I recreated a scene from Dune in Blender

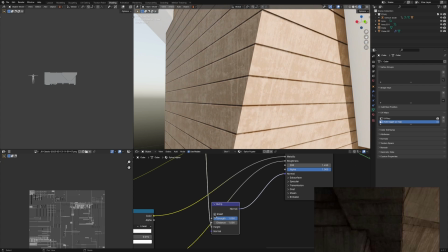243s
However, I'd also recommend whenever you use procedural textures like the wave texture to multiply it with another procedural texture, which is what I did.
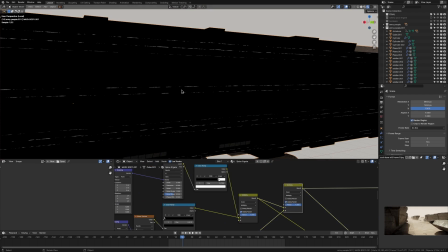252s
I multiplied it with a noise texture to break up this straight line because otherwise it just looks completely fake.
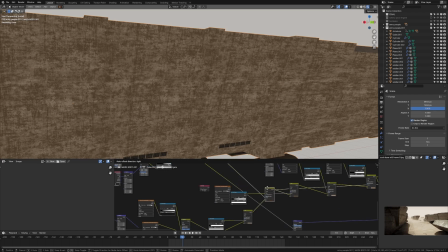257s
But when you add a little bit of grunge to it with the noise texture, it starts looking a lot more realistic.
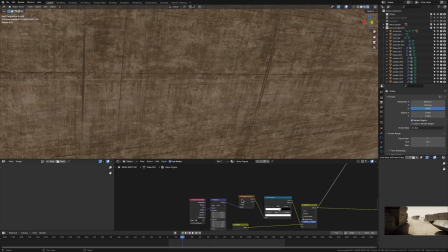262s
I also use another node that I don't think I've ever used before. It's actually the wireframe node,
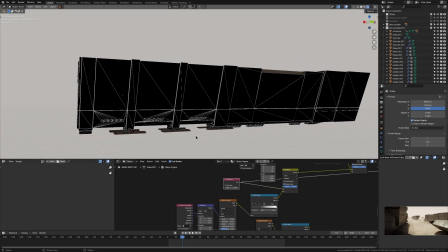267s
which is normally used to show the topology of your model because basically what it does is it triangulates your faces by adding diagonal lines in.
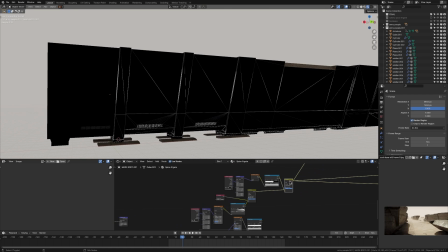276s
So I found this wireframe node,
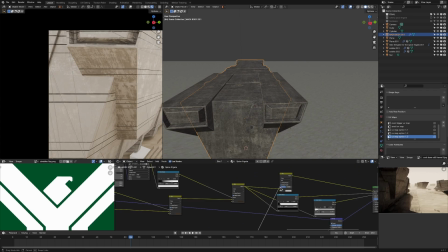278s
added that in and realized I could use that to add in some bump and also some color to add in these diagonal lines because it'd be a lot easier to do it procedurally.
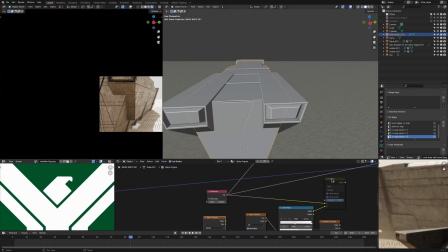287s
Well, it's not actually procedural, but to do it in the shader than using all these booleans and stuff because I'm not super well versed in that.
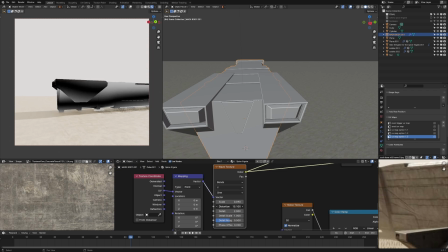295s
So anyways, I added in that wireframe node and use that to drive the bump and the color, as I've said.
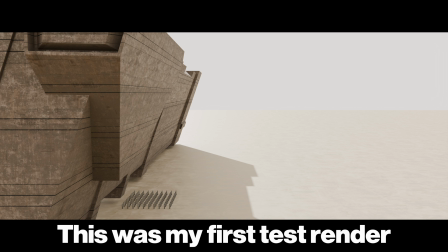301s
So after doing a couple more hours on the texturing, it was looking pretty good and I felt like I could spend like six more hours on texturing and just keep multiplying in
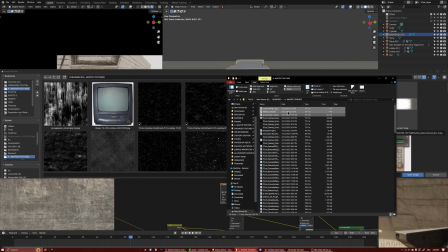309s
grunge and doing all this stuff. but I decided I just need to finish this and get a render out of it
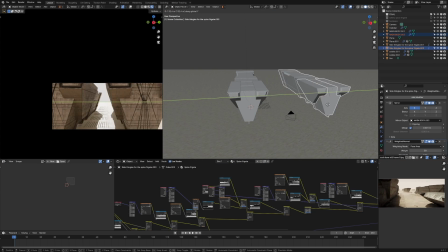315s
and get what I learned out of it and you know just finish it so that's what I did I duplicated these spice frigates even more adding them in the background adding
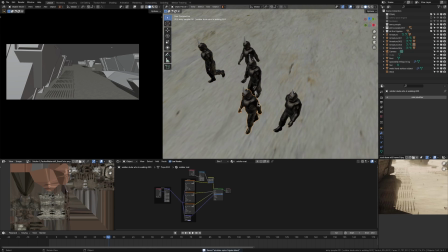323s
more armies in the background I also got a different walking animation from Mixamo added that to the SWAT army people so there
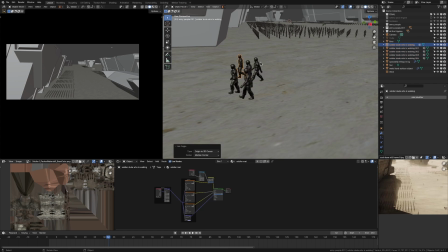331s
was some you know walking in the foreground I also made this the model that you see on
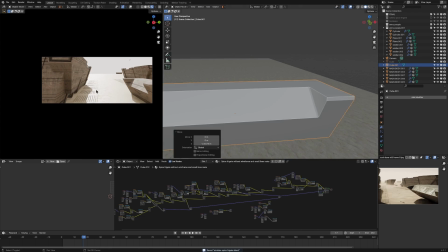336s
like camera right which was just another cube that I added the boolean to. Pretty simple there. And then I also added in some volume over the whole scene. You know, classic, can't go without it.
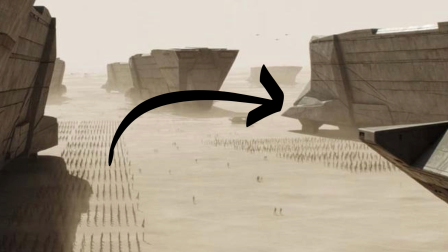347s
And after adding all that in, I did realize that the ship had a part in the back that you can see from the scene that I didn't recreate because I didn't notice it.
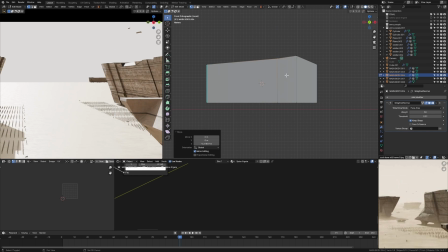356s
And also by the time I noticed it, I just didn't feel like modeling it. And to be honest, I kind of suck at modeling.
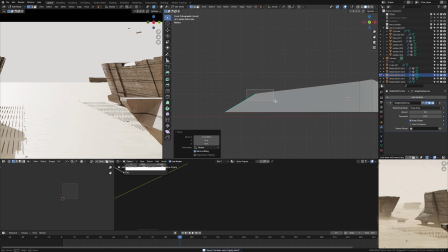363s
So I ended up trying for a while. I got too frustrated. I I wasn't sure how to do it and I just said you know it's not going to be perfect. It's not going to be down to the exact detail from the original shot.
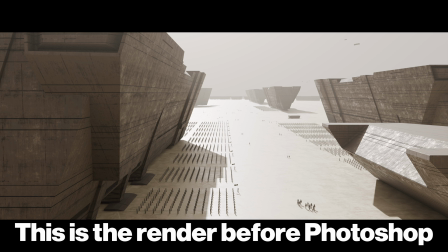374s
So let's just move on and render it and put it into Photoshop which is where the magic happens and it just got to the next level.
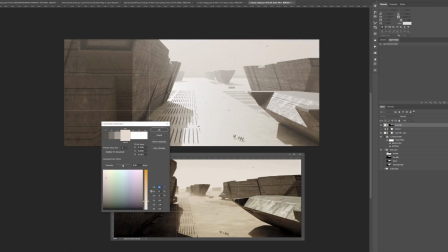383s
So in Photoshop I did try using some other render layers because I did render out like the AO map, the depth pass and all these things but I didn't really end up using them.
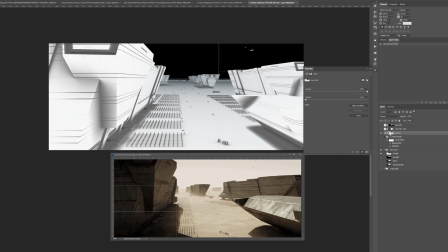394s
Maybe that's because I don't know how to use them very well and I'm not a very good compositor which I do need to learn but in the end the thing that made
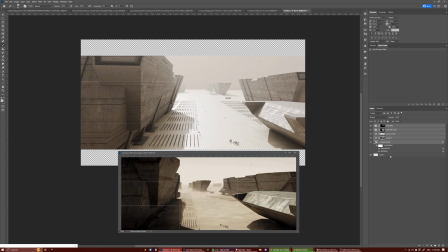400s
the most difference was blurring the image a bit you make sure to do that for all your renders because everything's so
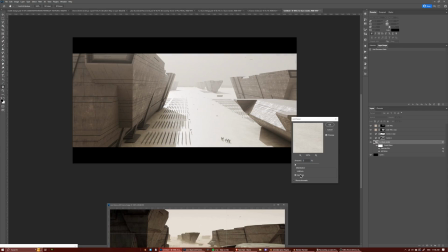407s
sharp out of 3d then I added in some grain which oh it always makes it look so much nicer grain is just awesome and then
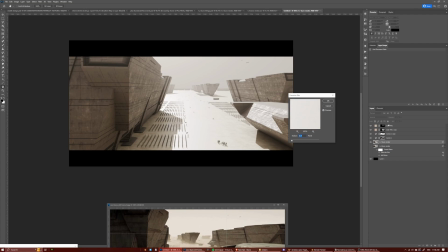414s
lastly the camera raw filter which in photoshop is like the same as lumetri color and after effects or it's the same as color grading in Da Vinci Resolve.
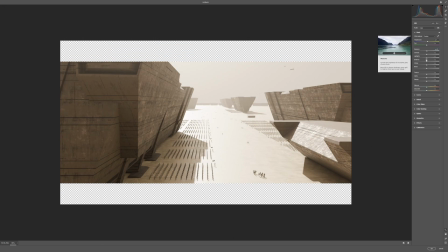422s
So it's just, you know, adding, bringing up the whites, bringing down the shadows,
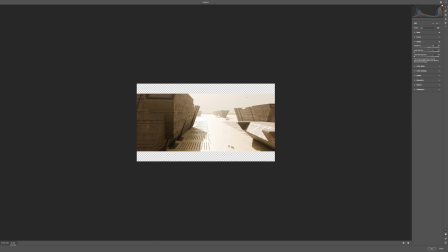427s
adding in some vibrance, some saturation, some texture, adding in some vignetting.
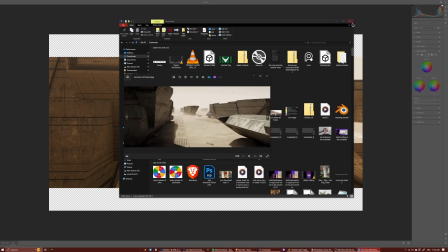432s
And another thing I did was I also pulled the mid-tones more towards a yellow.
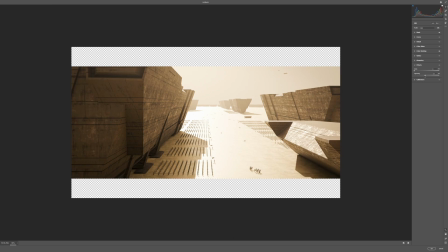437s
Yeah. And then it was basically done. So yeah, with the scene done, I was really happy with how it looked.
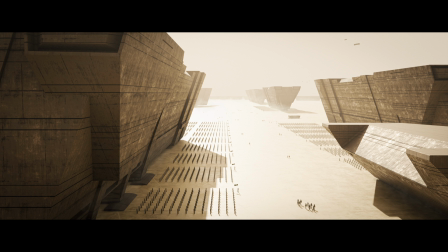442s
I had a lot of fun making it in Blender. And the truth is, before I made this scene, I was actually getting a little bit annoyed in Blender. Blender was getting a bit frustrating and just I just didn't want to make anything but I decided that I needed to do something so after seeing Dune 2 I thought may as well make something from the Dune series so I found this image and just got ahead in creating it so if Blender is feeling a bit annoying right now or you're not sure what to create go to your favorite movie or something that inspired you recently find a still from it and make it yourself in Blender it's a really good way to practice and also just to have fun now if you want to see more of me creating scenes in Blender make sure you go check out this video about how I made a gas station in Blender. Anyways, thanks for watching guys. Make sure to like and subscribe and keep going with Blender. You got this.